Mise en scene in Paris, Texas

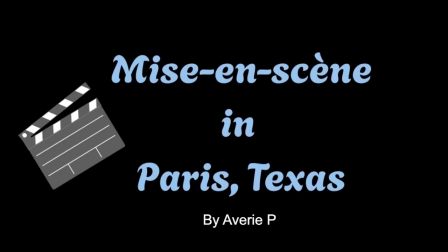Okay, so today we'll be analyzing the use of mise en scène in the movie Paris, Texas,
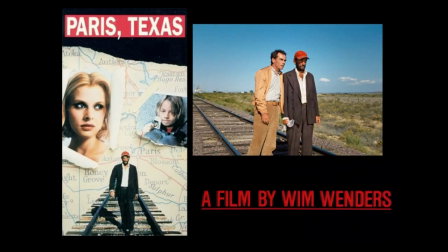directed by film vendors and cinematography by Robbie Mueller.
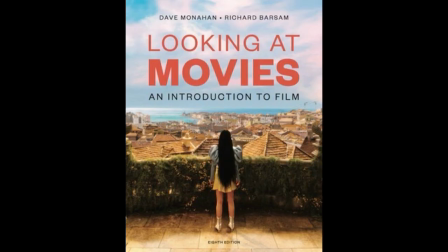According to the textbook, Looking at Movies, the term mise en scène literally means staging or putting on an action or scene, or it could be called staging. The book explains that a film's mise en scène is everything we see in every shot,
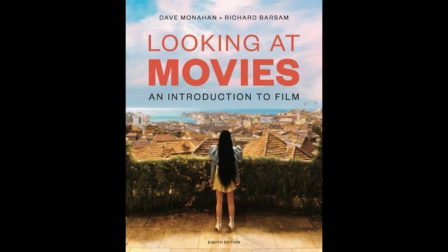including every object, every person, everything about their surroundings, and how each of these components is arranged, illuminated, and moved around.
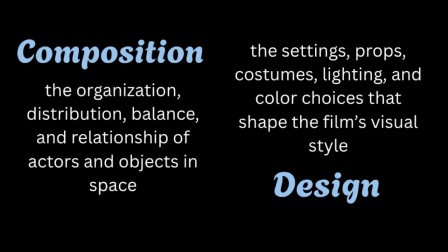A big aspect of mise en scène is composition and design. Composition refers to the organization, distribution, balance, and relationship of actors and objects in a space, while design refers to the settings, props, costumes, lighting, and color choices that shape the film's visual style.
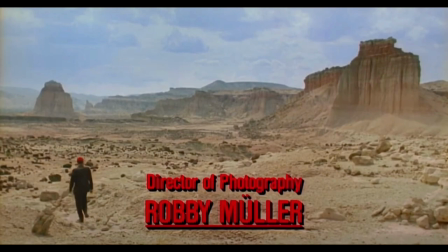In Paris, Texas, choices in composition and design are used to capture both the vast emptiness of the landscape and the more intimate emotional spaces of the characters' lives.
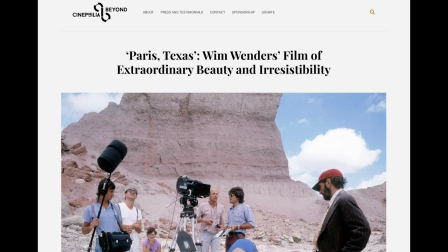An article from Beyond Cinephilia analyzes Paris, Texas, and describes the film as a visually enticing road film that centers far more on emotions than action. The article elaborates that a lot of the emotion comes from the film's composition and design.
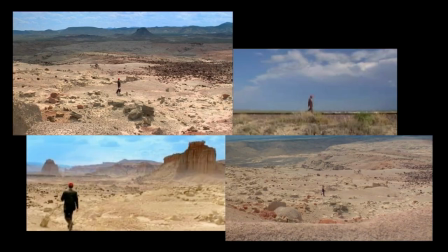For example, in the opening desert scenes, wide shots place Travis, the main character, against the vast, empty landscape, making him look small and almost lost. This is a key composition choice that visually communicates his isolation and vulnerability.
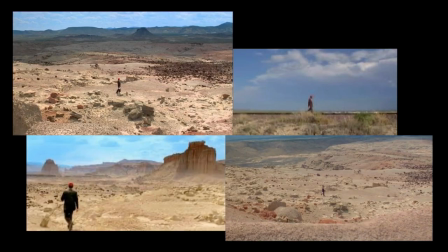The emptiness of the desert around him emphasizes the emotional distance between Travis and the world that he's left behind. This design and this choice of shots, including the muted colors, natural sunlight, and empty spaces, adds to the feeling of desolation and reflection,
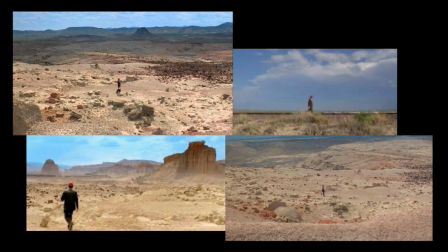in which the audience can feel how lost the character is in that moment.
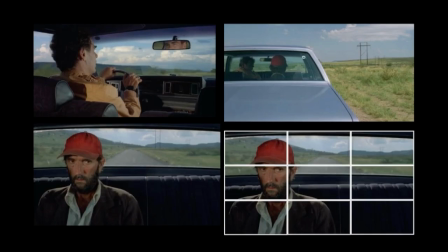A big aspect of composition is the rule of thirds. Many shots in Paris, Texas follow the rule of thirds, in which it divides the frame into 3 sections, both horizontally and vertically. Sometimes, in these situations, the characters are placed off-center,
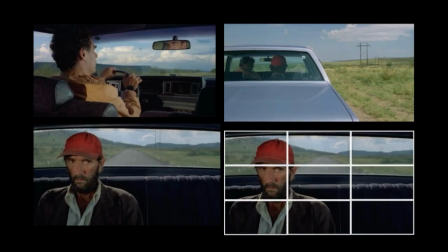which can create a visual dynamic that provides a better view of the surroundings and tell a story through the characters' relationships and their spatial area. For example, in the scene where Travis is sitting in the backseat of his brother Walt's car, we see him off-centered when he initially gets in the car, and then again during the conversation with his brother.
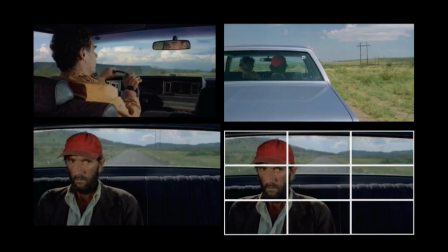As the camera switches between the two characters, neither are centered, stimulating the active conversation and possible tension within the scene. By positioning them on opposite sides of the frame, the director, vendors, visually reinforces the tension and disconnection in their relationship.
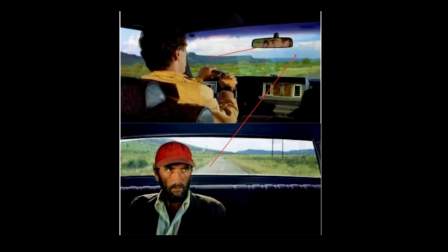Specifically in this scene, the director uses a shot-reverse shot technique, which is typically an open frame approach to mise en scène. In open frame staging, the environment around the character is left visible, allowing the audience to see their surroundings and the space between them.
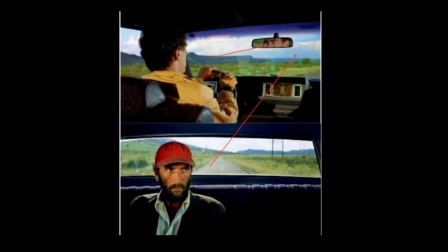Here in the car, the interior is not tightly cropped. We can see the seats, the windows, and the passing landscape. This not only situates the characters in their environment, but also reinforces the emotional distance and the tension in their interaction, making the audience more aware of both their physical and emotional space.
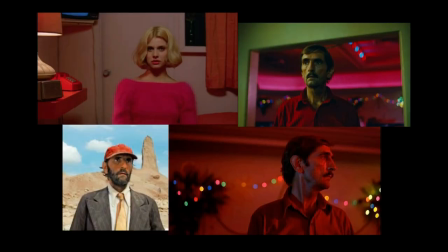This careful composition extends to the film's use of color, which plays a crucial role in conveying the emotions and feelings of a character or a situation in that given scene. One of the most striking colors in the film that stands out is red.
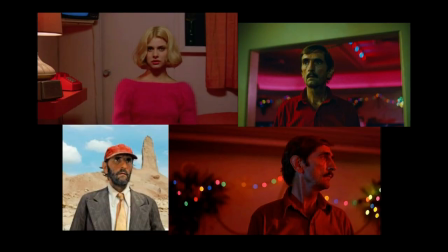Travis's red cap in the desert immediately stands out against the muted earth tones, signaling a spark of life or potential for change within him. Red appears again in the peep show booth and in the motel or diner interiors, often associated with emotional intensity, desire, or human connection, highlighting the moments of tension and intimacy within the film.